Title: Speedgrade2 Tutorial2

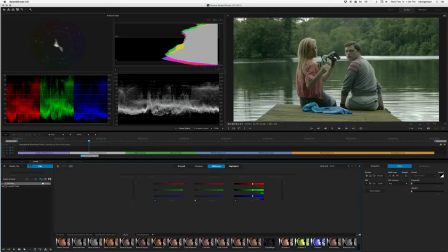Okay. So that overall looks pretty good. If we take a look at our waveform monitor, we see that our red is a bit different from our green and our blue. So let's play with the gamma on our red. Make sure this is unlocked.
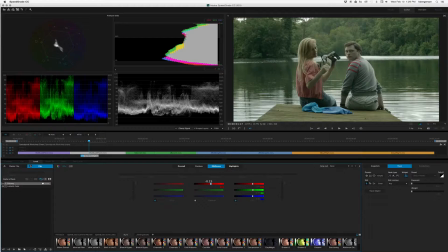And let's slide the gamma right to raise it up. Let's see. And so it looks a little bit better. It looks like we need a little more blue in our mid-tone gamma.
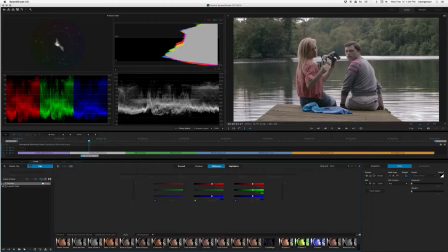Let's see if that changes it much. Alright, and that looks pretty good. We've got kind of like a nice white level. You know, we've got pure whites. Our color correction looks good.
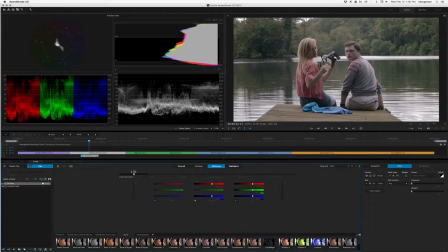I would like to have some more saturation in my image. So let's just go back to overall. Crank up the saturation a little bit more. Okay.
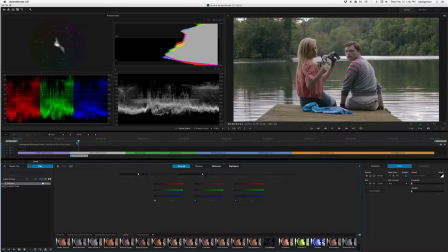So that's a good basic color correction setting. That's our before, that's our after. Now let's play a little more. Let's go to the, let me find sepia.
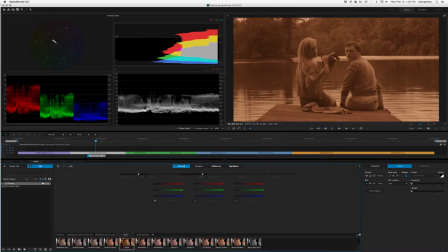I'm going to click and hold, and I'm going to drag it up to the top layer here.
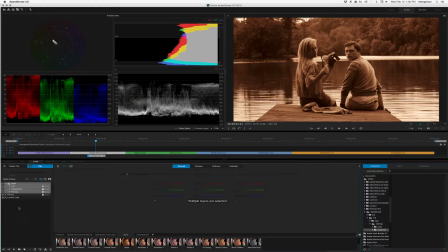And we see that we've got this extreme look. We do have the ability to adjust each of these parameters individually. But what I'm going to do instead is I'm just going to take the opacity slider
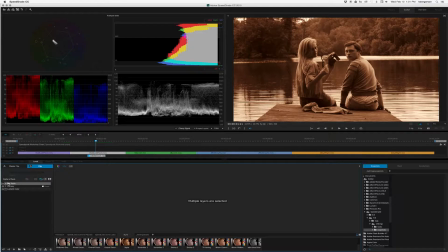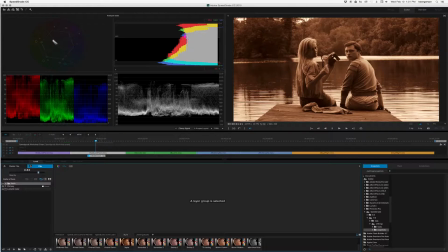and I'm going to just bring down this look to make it seem more subtle. So we'll go to 50%, see what that looks like. There's normal. That's with the 50%. Let's keep going a little bit more.
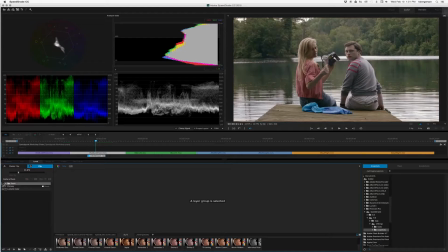And I kind of like that slightly warmer look that we get by setting that slider at about 25%.
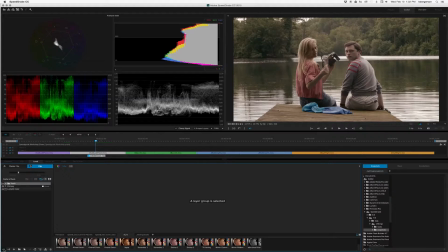Let's hit the plus P to create another primary layer. And now we're going to add a mask to this, and we'll click on this vignette. And what this does is that it allows us, this gap here allows us to feather the correction to make it seem more subtle.
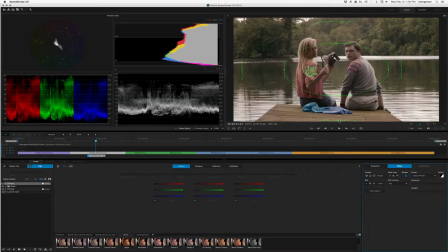And so basically I want our center correction around our subjects. And then we'll create a nice big feather
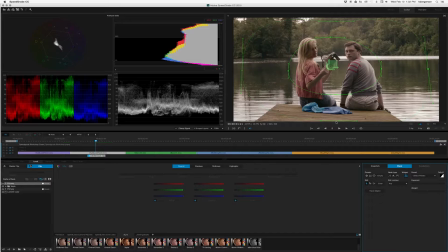from that correction. And kind of a more organic shape also makes it seem a little more natural.
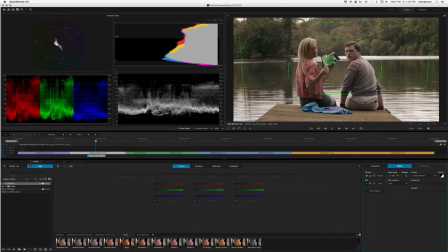Okay. And so what we will do now is, so we've created this mask, and what I'm going to tell it to do is to apply the correction to the outside of that mask.